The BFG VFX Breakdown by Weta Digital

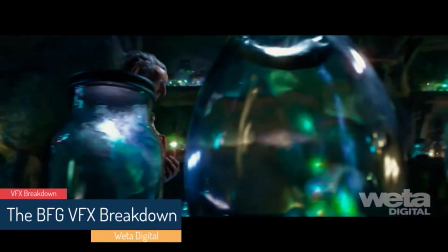0:04 The Power of Dreams is an important theme that runs throughout BFG.
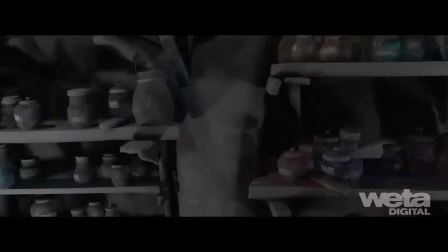0:10 The Dream Cavern, including BFG's workshop, is the central environment of the film, and houses some 1000 jars and 700 dreams.
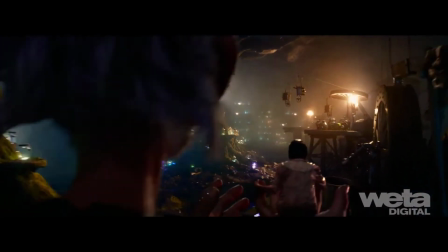0:19 The Dream Cavern had to be built to support close-up detail at three different scales.
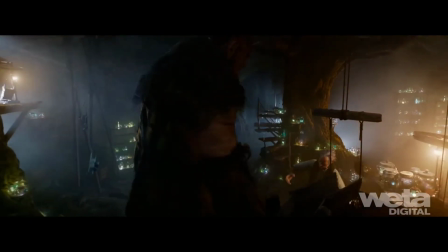0:23 Full-sized giants at 48 feet, BFG at 24, You has a bean!
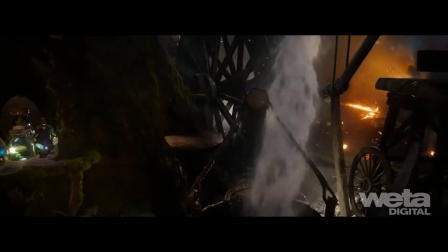0:29 and Sophie at 4 feet, frequently handing off between plate and CG Sophie.
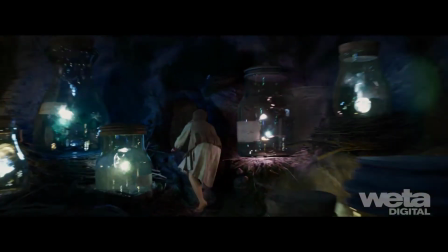0:38 We worked with Steven Spielberg to develop the lighting design and set build in order to strategically place dream jars to use them as the primary light source.
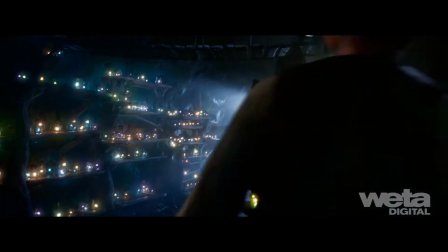0:47 Artists could control their glow in order to alter the mood, as well as control the density of the smoked up atmosphere to give a homey, slightly magical look.
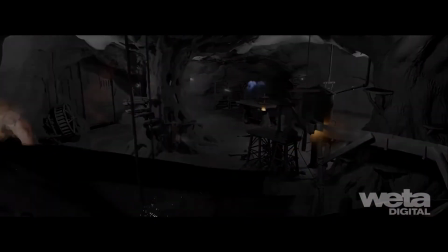0:56 Artists previewed their lighting in real time before generating final passes with their offline renderer, Manuka.
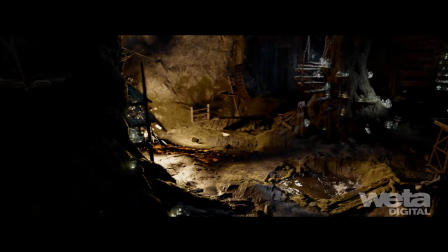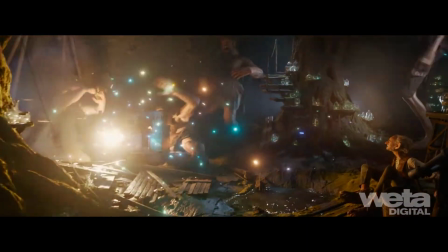1:09 During the destructive search for Sophie,
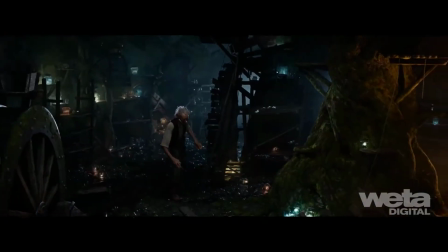1:12 key dream jars were earmarked to survive in order to continue to light the environment The glow of the furnace and small ground fires were also designed to enhance the warm,
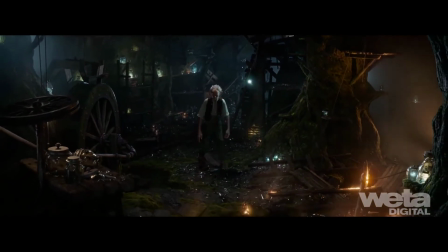1:20 lonely tone that ends the scene
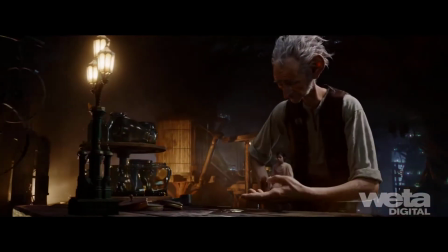1:25 Even with a well-planned setup, Sophie's lighting didn't always work for the BFG due to his scale
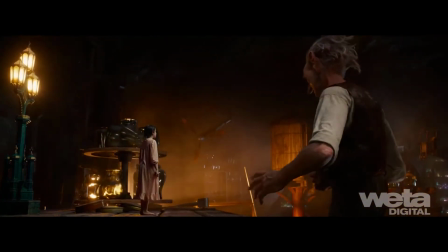1:30 One way we solved this was the placement of larger light sources in the cabin An individual dream jar,
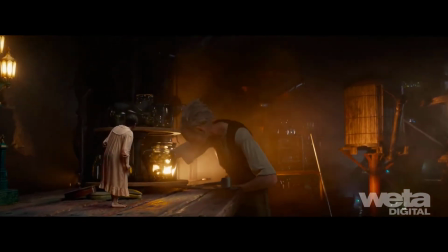1:35 or the street lamp on the table, would light Sophie whereas the BFG would use a whole shelf of dream jars, or a larger light source like the furnace.
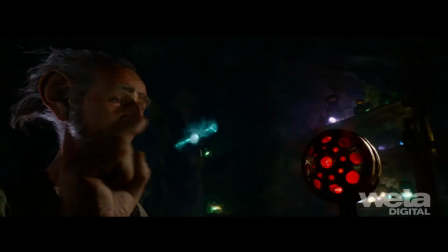1:43 It was important that audiences connect and care about the BFG's workshop.
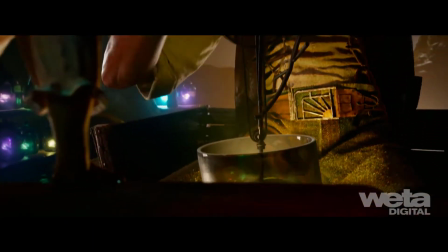1:47 Its destruction at the hands of the Giants is the galvanizing force for the third act and the final step in BFG's transition as a character.
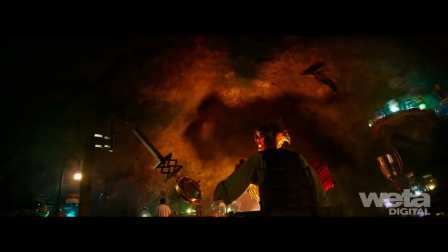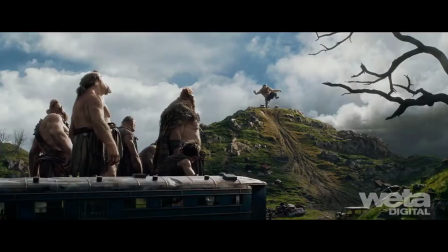2:01 Effects played a central role in the realization of the open fields of Giant Country.
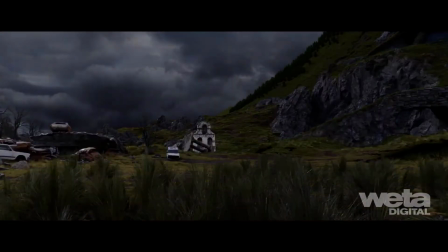2:08 Working closely with the layout and models team, a procedural workflow was created to add a huge amount of detail to the vast, grassy terrain.
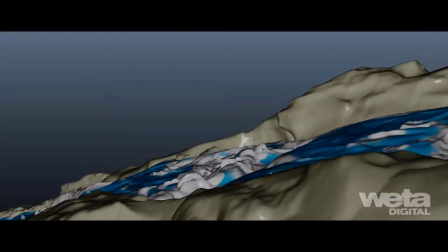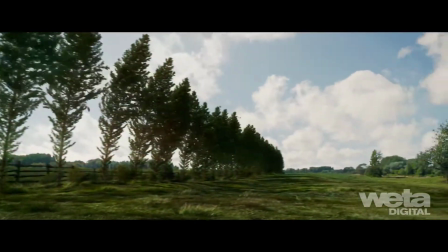2:21 We used the shearing of instances for wind animation and only swapped to hero elements when simulating interaction with characters.
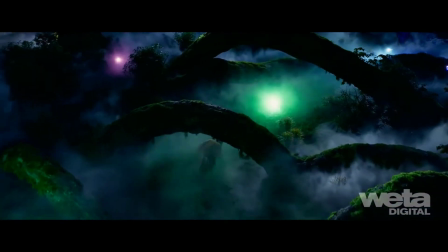2:30 The visual development of the Dreams was one of the most important creative opportunities in the film.
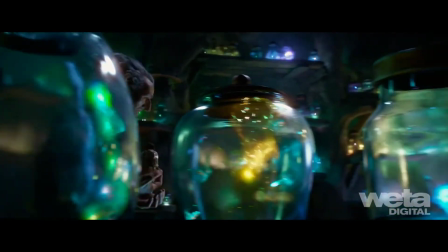2:35 They needed to be fluid, complex, and colorful, and have the ability to emit enough energy to serve as the primary light source for the dream cavern.
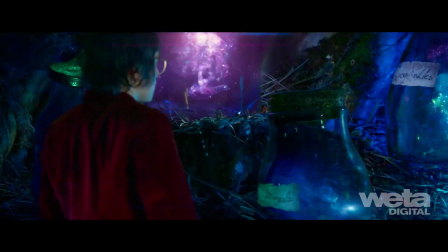2:44 Each one had to capture the fleeting nature of dreams.
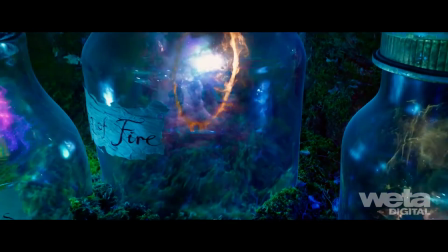2:48 Effects and animation artists developed compelling imagery that suggested narrative without ever becoming too figurative,
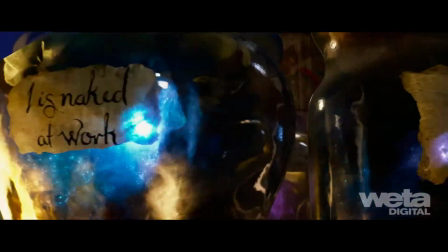2:54 allowing the audience to connect to the individual stories without feeling like they had to fully understand them.
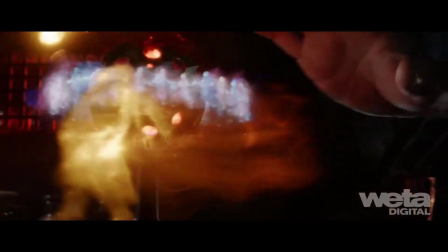3:03 We built a procedural rig comprising light-emitting volumetric simulations and
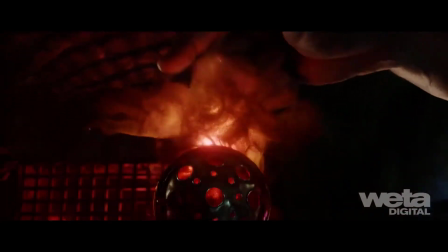3:07 twinkling particle systems that reinforced and reacted to the animation content of each dream.
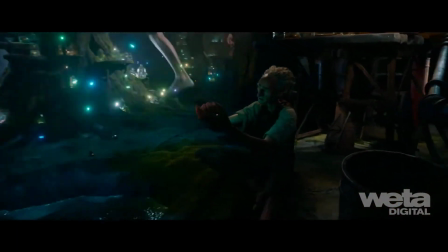3:13 Additionally, the rigs were adapted to enable swarming in great numbers in order to interact with the characters and light the environment.
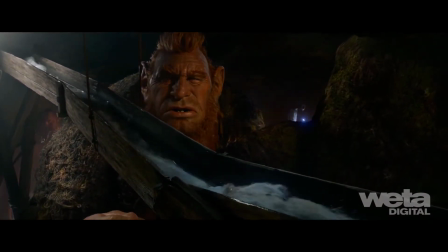3:22 For the sluice, we initially ran a low-res sim that roughly matched the blocking animation of Sophie and used various
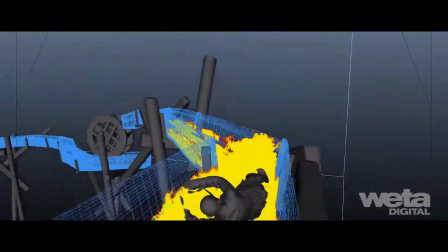3:28 methods of boundary conditions to adjust the flow and height of our fluid sims to support the animation style and shot camera.
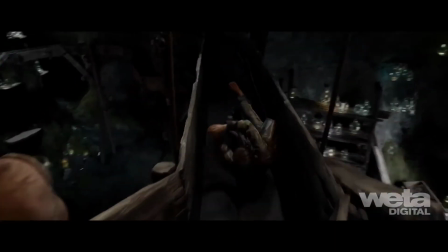3:37 We used velocity from the water to drive Sophie's cloth simulations and ran high-resolution
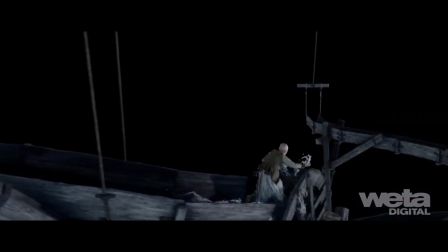3:43 guide sims and splash and foam passes based on the revised bakes of Sophie and our initial over his simulations.